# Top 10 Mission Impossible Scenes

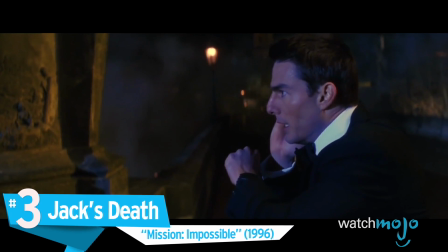[8:27]
Number 3. Jack's death, Mission Impossible.
Abort!
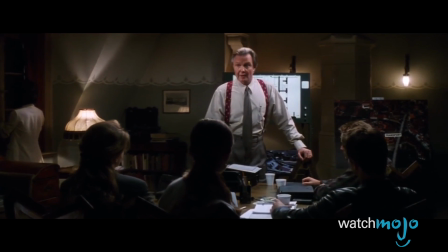[8:32] Do you read me?
The setup of this scene leads viewers to believe that the IMF team will successfully break into the
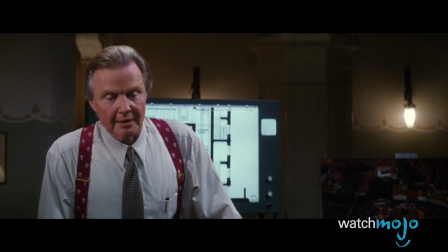[8:39]
American embassy in Prague and prevent the IMF non-official cover list from being stolen.
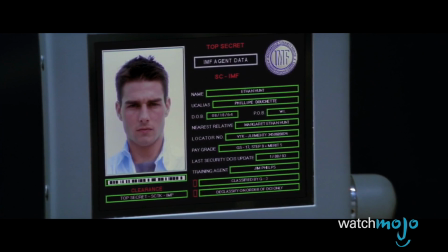[8:45] Ethan Hunt will be your point man, as usual. He is now in Kiev and will rendezvous in Prague at a safe house of your choosing.
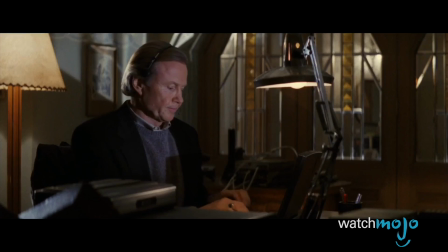[8:53]
However, they are too late and become victims of traps that were previously set for the team.
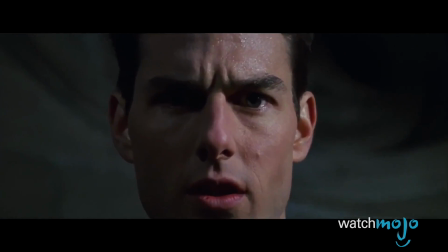[9:03]
As the members are killed off, well, not Hunt of course, viewers are shocked and saddened.
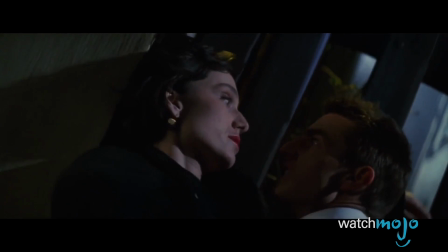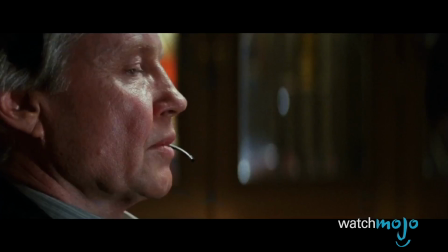[9:16]
Jack Harmon's impaling is particularly difficult to watch.
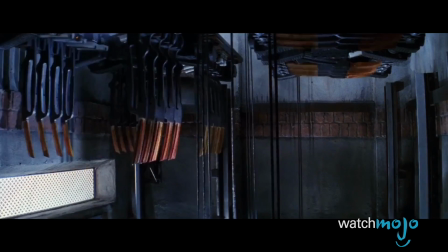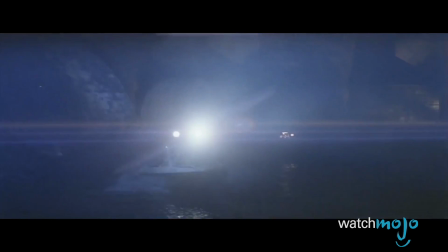[9:26]
Scenes like this are rare for action movies, and as such, the moment establishes the unpredictability of the rest of the franchise.
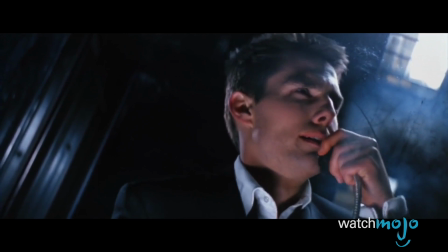[9:34] This is Ethan Hunt. They're dead. Wait, who's dead?
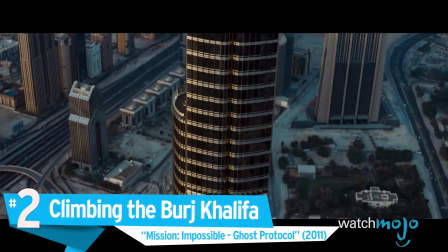[9:39] My team is dead!
Number 2. Climbing the Burj Khalifa, Mission Impossible: Ghost Protocol.
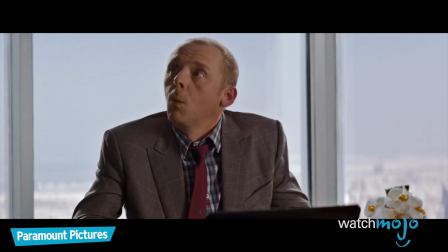[9:47] I'm telling you, we can get to it from outside. We?
Even with its 4th entry, this franchise scaled new heights.
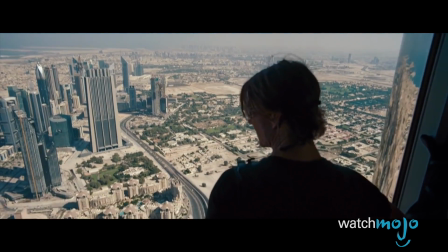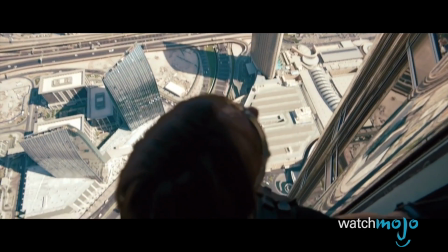[10:00]
In Ghost Protocol, the IMF team heads to the Burj Khalifa for a mission.
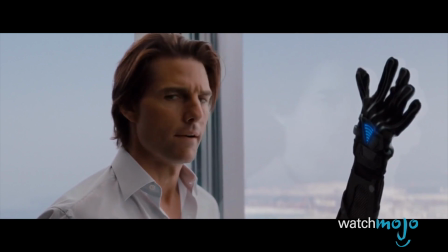[10:06]
But after learning that access to the server room is limited, Hunt scales the Burj Khalifa.
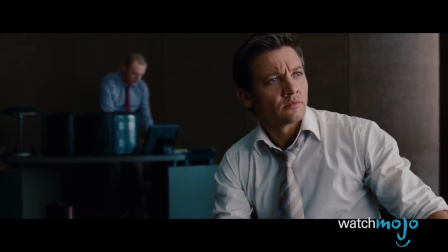[10:12]
You know, the world's tallest artificial structure.
What the hell is that?
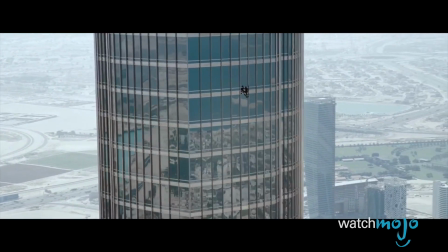[10:19]
Hunt has sticky gloves, but they malfunction, and he has to use his bare hands.
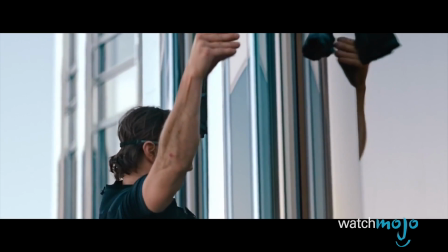[10:24] 23 minutes to door knock.
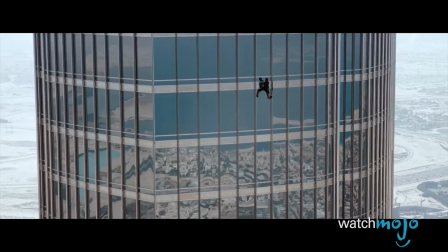[10:30]
There are several things that make this scene unforgettable, like the jaw-dropping view of the skyscraper and the stunning height that the scene is filmed at.
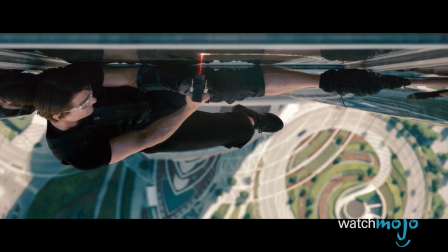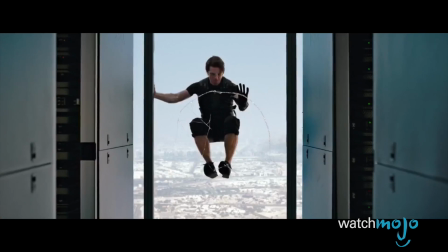[10:44]
Most notable, though, is perhaps the knowledge that Tom Cruise performed the act himself.
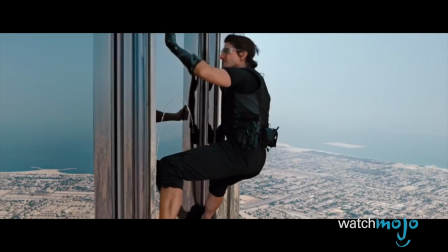[10:53]
This stunt is as dangerous as it gets, and audiences really felt the danger as they watched Cruise hang on for dear life.
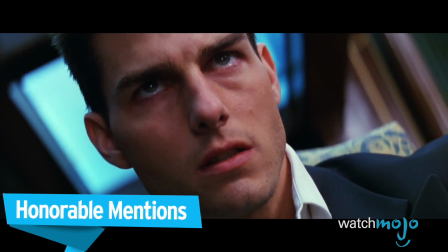[11:01] I'm in. That's great, Ethan. You're halfway home.
Before we unveil our #1 pick, here are some honorable mentions.
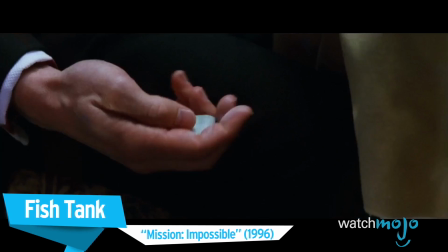[11:08] You want to shake hands with the devil, that's fine with me. I just want to make sure that you do it in hell.
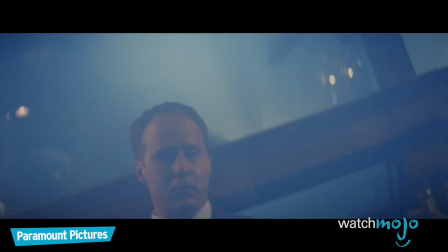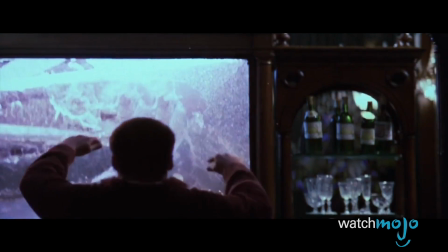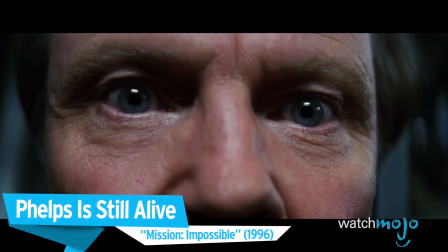[11:22] Morning, Mr. Phelps. I'm not the only one who's seen you alive. You son of a bitch. It's over, Jim.
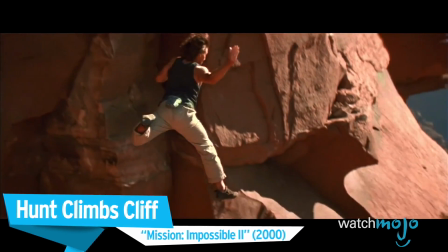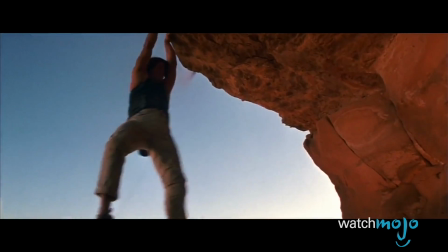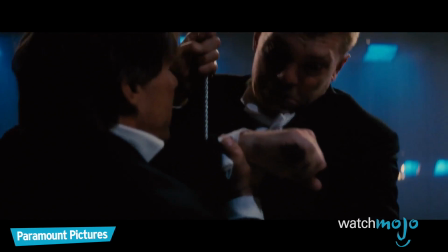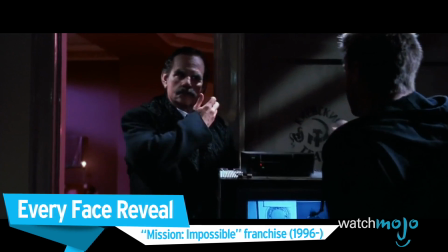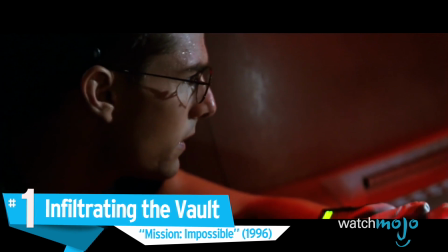[12:05]
#1, Infiltrating the Vault, Mission Impossible.
Okay, Luther, I'm going in.
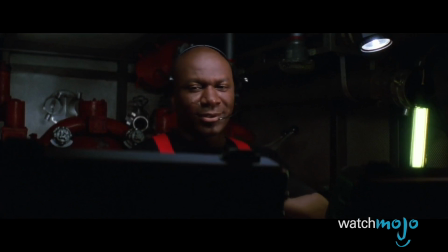[12:11]
Arguably the most famous scene in the franchise, Hunt finds himself inside a vault to steal an important list.
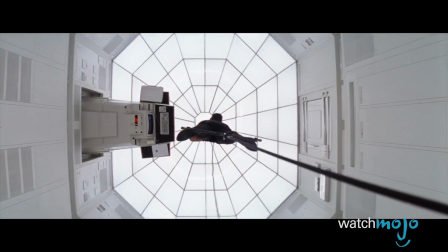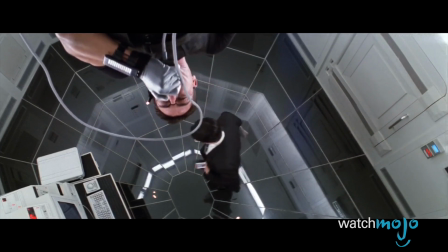[12:24]
Even though Hunt has great skills, the stakes are raised even higher than usual since the vault in question,
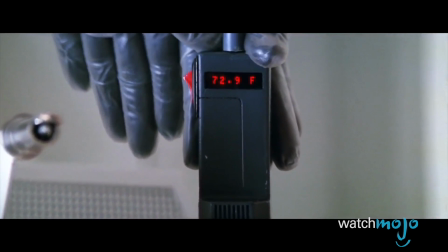[12:31]
located in CIA headquarters, has head sensors, motion sensors, and pressure sensors.